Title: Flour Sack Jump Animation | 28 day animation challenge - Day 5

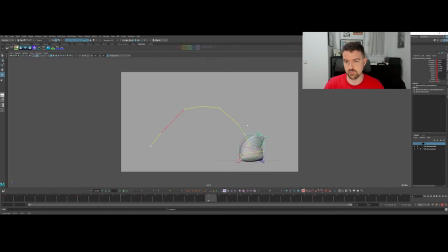38:11 And then I'm just gonna bring this forward. And if you're thinking more about shape than really where the controllers are going, I think it's gonna work out better for you in terms of figuring out this overlap.
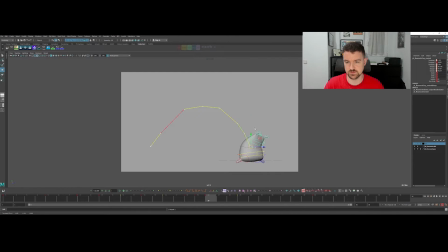38:28 And with this, we're softening that impact a bit, giving that a bit more time to come down and not pop.
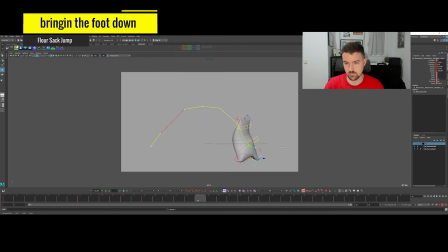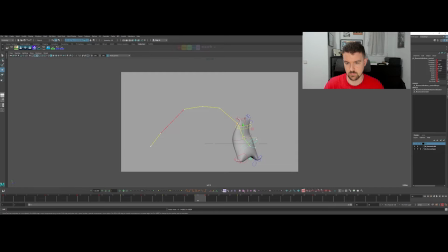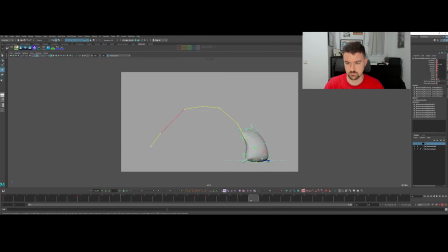Don't want much of a slide there, so I'm just kind of pushing this back. I'm trying to make this foot kind of land there first
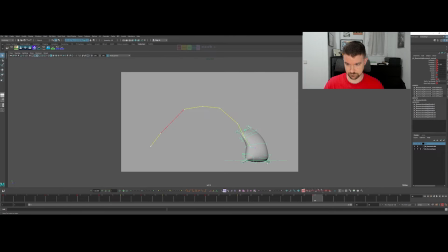39:28 and kind of hit that, hold that pivot point. And then here, I'm just gonna slide all this back. Do this in the graph editor really quickly, but I'll just do this for this little one.
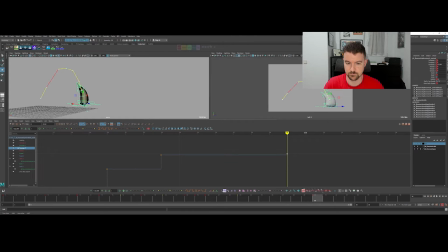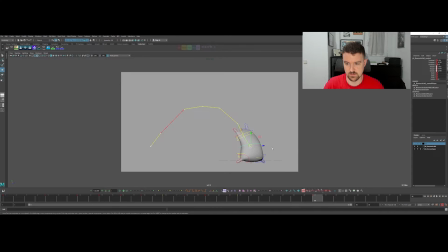39:50 And then I think with this ending here, you want to have a little bit more weight back. The curve is nice, it just feels like it's a little too much.
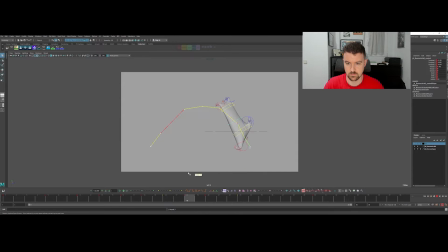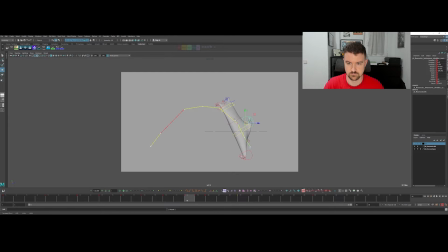Probably too much. Boing. Kaboing, right?
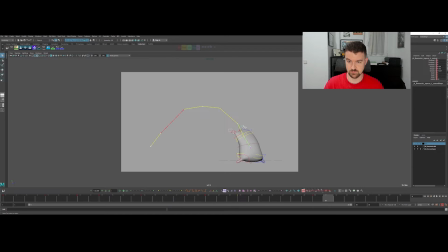40:50 This definitely would. Just want to place this before I forget about it. This would definitely finish sooner. And when we have this moving through the in-betweens with that moving hold,
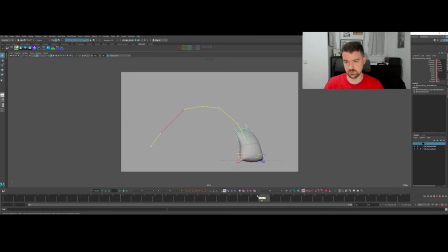41:07 it won't be stiff for the rest of the body right there on 25. And that way, everything kind of finishes and it's not taking from 23 to 20 to 30, just flopping around a lot.
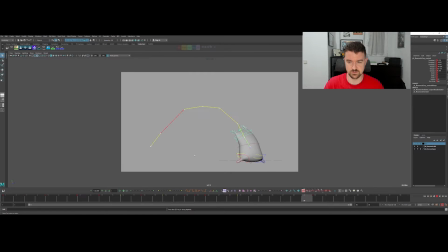41:27 We don't want it to be too distracting and feel too isolated from the rest of the flower sack. Boom, boom, boom. Good stuff.
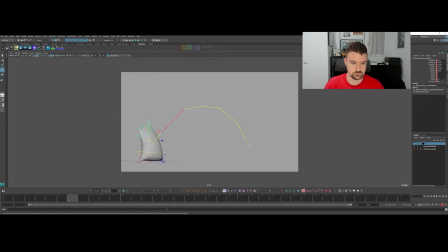Might give everything just another frame here. Let's see how that plays out in autotangent.
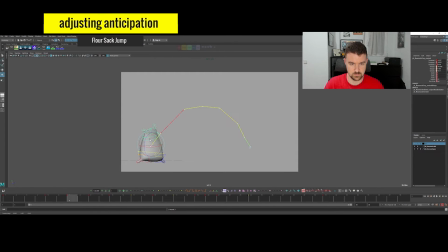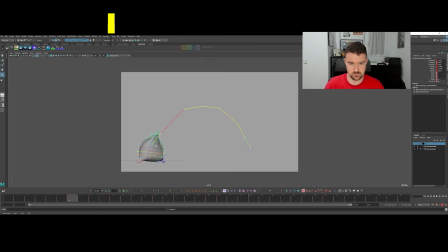42:08 Gonna try to twist, bring it down closer. Not have it at its lowest point. I'll probably save that for here.